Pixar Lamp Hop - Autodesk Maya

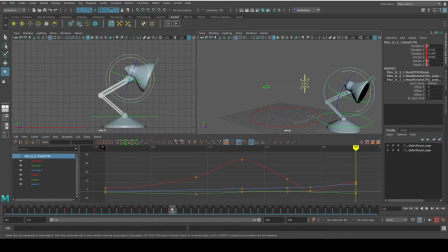So we're on frame 23, and we need to make sure that this is looking fairly decent at this point. And then frame 25, we're going to have the head come down,
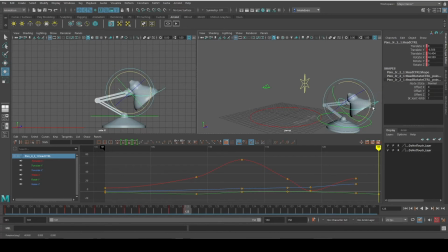and maybe even look down a bit as well, because this is the follow through of the action now. So we're going to be coming down and then arcing back up. Like I said last week's lesson, whenever we arc, everything in the motion is arcing as well.
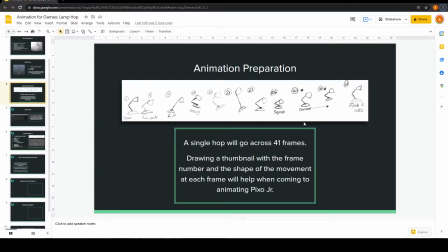So every part of this is going to arc. So we've squashed down, and we've got this nice sort of movement here.
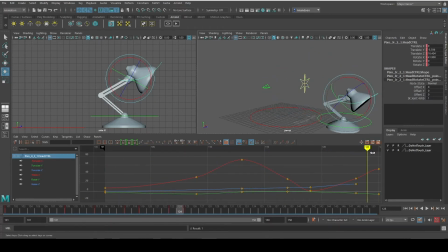That's working quite well, and it feels a bit weighted until we get to this part. So I think what we could probably do in between this, or at this point even, so this is frame 119,
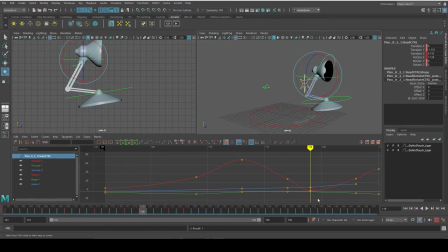we have frame 19 there, we want frame 21 to be a nice sort of contact point. This head needs to go backwards a bit, could probably have it a bit higher.
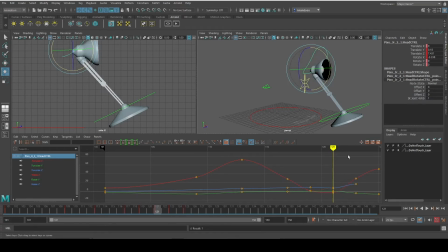We can rotate this back a bit as well, just so that we're making sure that we've got those keyframes on the head as well. So the base is clearly heavier than the head,
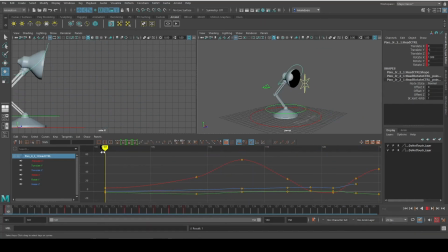and that's what's pushing the trajectory forward, that base at that end part. So it's giving it that weight there, which is nice, and that's what we're after there.
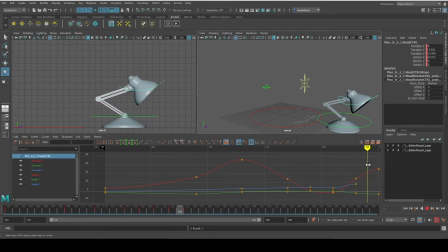So that weightlessness that we had before is now gone, just because we've got that point of the base coming down before the head.
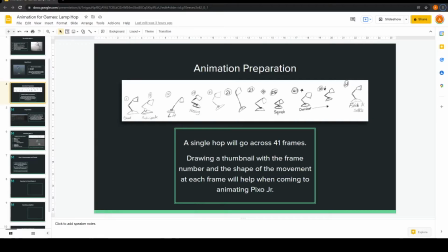Awesome. So we've got frame 25, and we can start looking ahead of that now. We've got the nice squash. So now what we're having is that follow through action. So we've got overshoot and then the finish and settle. So the overshoot's going to be going back up and then down,
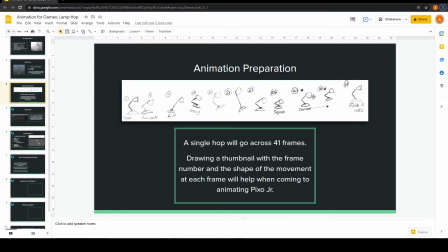and then we're going to come and settle in pretty much the same position as our starting position here,
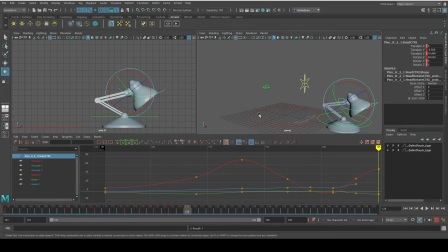which will be nice. So we want this to come back up now, so we're going to bring him up, probably rotate his head up as well, just to make sure that we're seeing that nicely, and then we can go to,
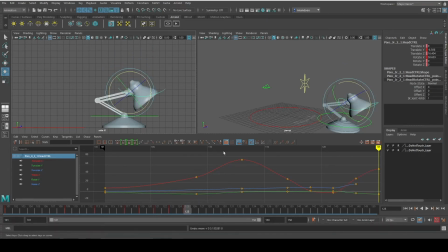we've done that on the wrong frame. So every so often, even I still make mistakes and I start animating on the wrong frame. You just need to make sure that you're going into your timeline and making sure that you are animating on the right frame.
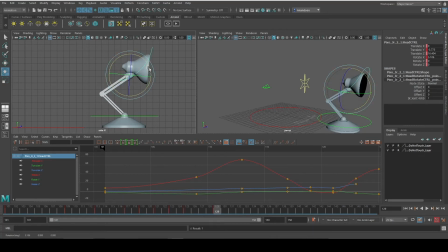It is common, and you will always do it. It's something that isn't all going to go away just like that. So I've moved him, and he's coming back up for frame 129,
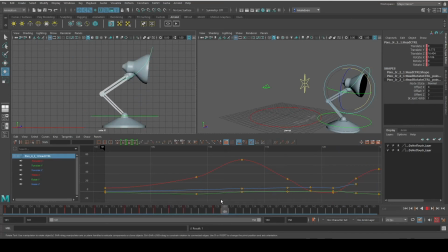and we've got a nice, that's probably a nice height there for him to start coming back down now.
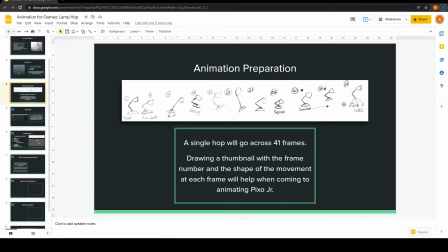So this overshoot is him coming slightly further down just as he settles, and that's on frame 33.
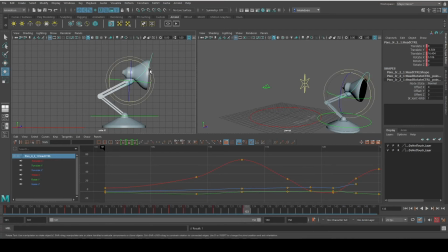So if we go to that frame, we can just start to bring him down somewhat. And while we're doing that, his head isn't going to stay still. It's not going to be rotated at the same point all the way through. So we have
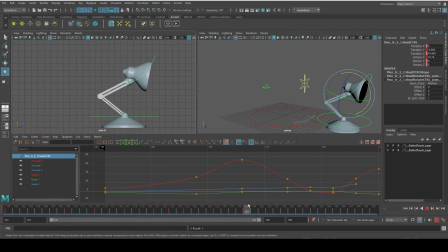him coming down, and then we can start to finish and settle on our final frame. We want it to look very much like how he looks here. So we want this positioning, but on frame 141.
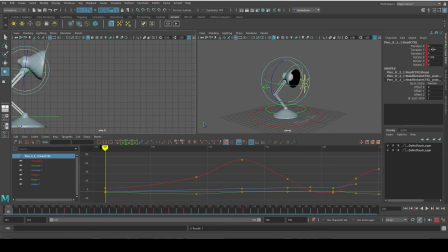So we have a few values here that are going to be useful. So we have -3 on our translate Y, and we have a rotate value, which I'm going to copy, and I'm going to go to this point here.